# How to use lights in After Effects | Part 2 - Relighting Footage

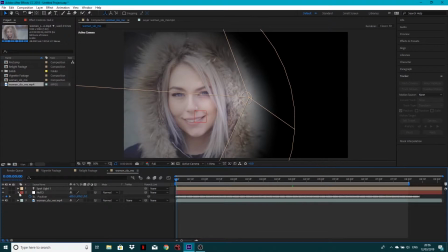Okay, now what I have actually had to do in the other footage is with the you lose a little bit of intensity at the beginning,
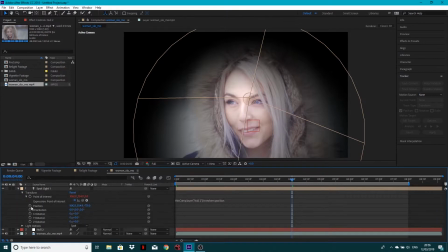so at 4 seconds we've got those kind of bright spots. So what I will also do is set a keyframe for my position of the actual light, come back to the beginning,
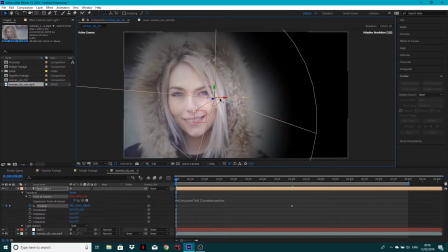and I'm actually going to move this over here and maybe down a bit,
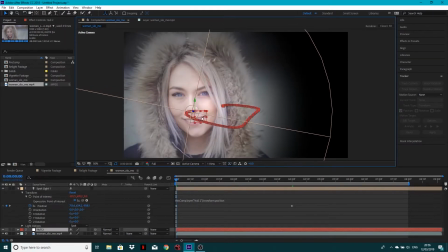so we've got a lot more focused intensity on the actual subject.
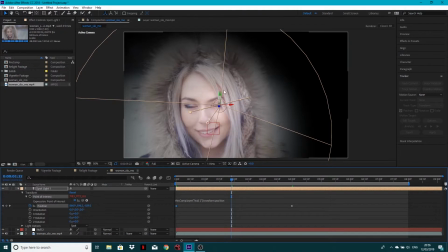Okay, and then follow through, that kind of sticks to there. I think it could come down a little bit just to kind of focus more on her. So light definitely follows her here, and then just come through to the end,
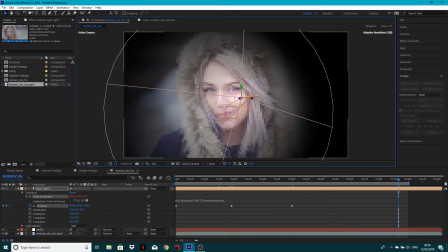to this bit by here, and move the light just back across. So again, we're definitely more focused on her.
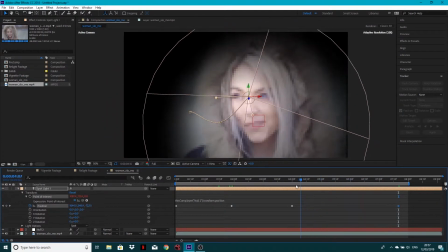So a little bit of jiggery pokery, but now we've got that following her, and that is grand.
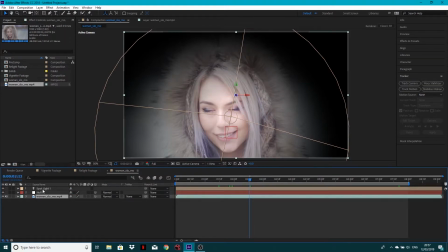That's great. Okay, so what I'm going to do is I'm going to shift select these bunch.
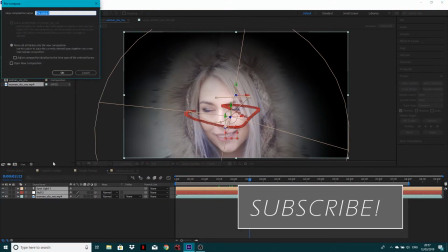I'm gonna then go to layer, pre-compose, and I'm gonna call this relighting girl, okay?
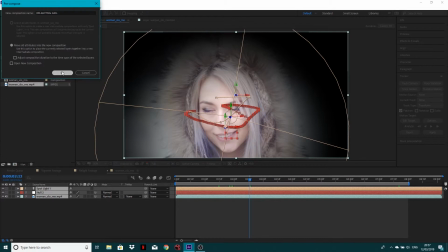And move all attributes into new composition. So what we've got is we've just put this into its own composition.
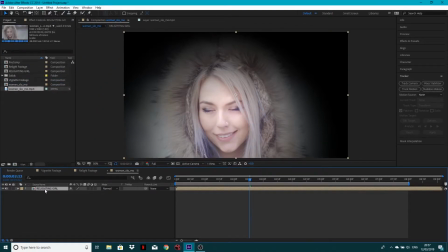So we've got relighting girl. If we were to get our footage now and put our footage below and then change our top layer to lighten.
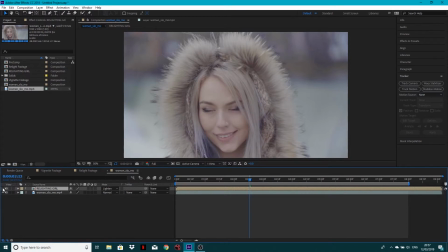Where's lighten? There we go. Okay, so what we've got when we turn this on and off, we've actually got that little bit that we're bringing out there, okay?
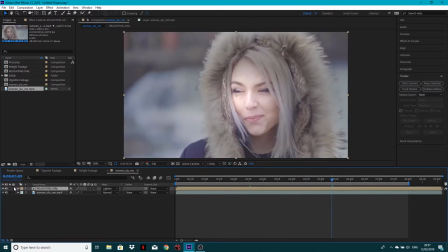So as we pull through, that'll follow through, so we're really bringing that back through.
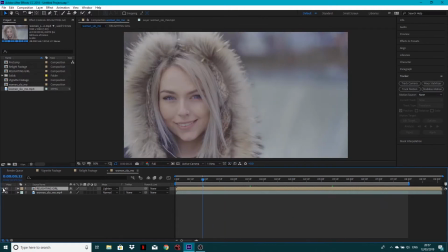Okay, so that follows all the way through. And you can go back into it if you want to and kind of keyframe, again, add some more.
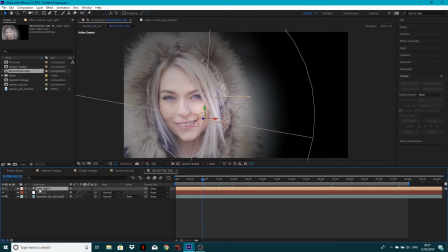Let's go into here. You can add some more kind of keyframes into the actual position of the light. Or if you want to, you can keyframe the cone angle.
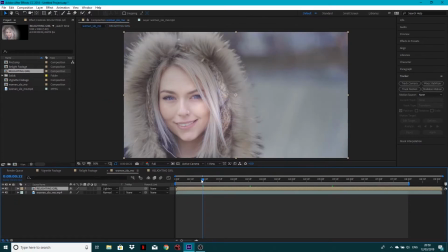Now, this is just one of the many ways of relighting footage inside of After Effects.
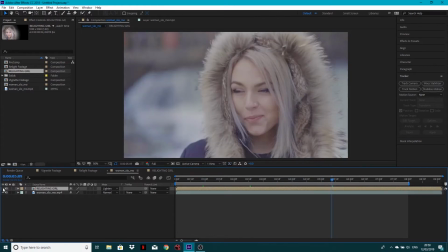But you can see as I turn it on and off, we are definitely making that pop a little bit more. Something you can also do is go onto your background footage, go to effects and presets, and when it loads, and what we can do is then chuck a curves onto our background footage.
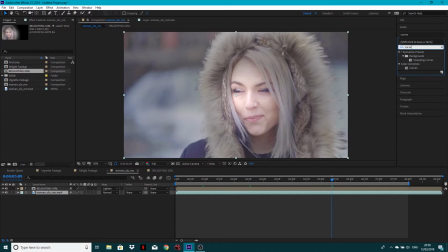So if I type curves in here, we can put this onto our background footage and just bring some of these kind of highlights down like so.
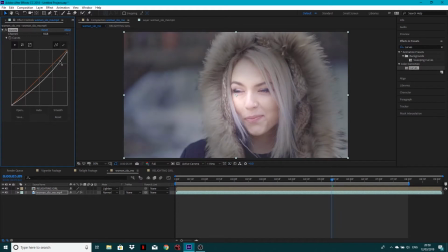So bring some, bring some of these highlights down. So we're darkening that back piece of footage and just even further. So when we turn this on and off, all it's doing is darkening that background piece of footage.
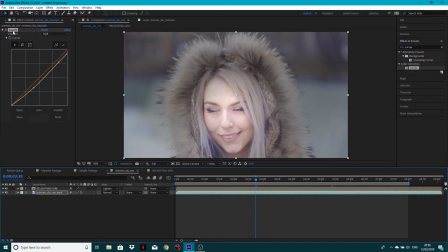So it further heightens, bringing that girl out. So again, we've gone from, let's drag our original footage back on top.
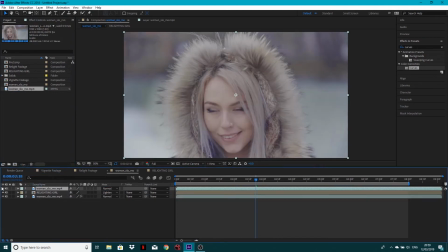We've gone from this to this, okay?
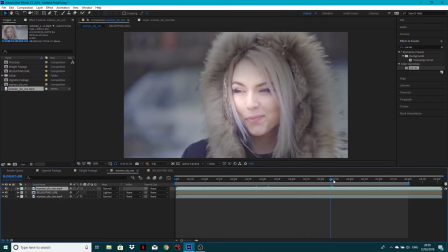And that follows the girl throughout the footage. So that's one of the workflows of relighting footage in Nuke. So again, if in post your lighting's a little bit messed up, this is one of the many ways that you can relight footage, and doing it with lights I often prefer.
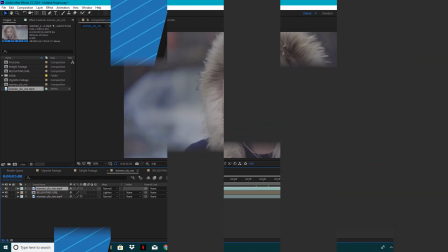So cheers for tuning in. Check out some of our other tutorials. Drop a like and a subscribe if this helped, and hopefully see you guys in a future tutorial.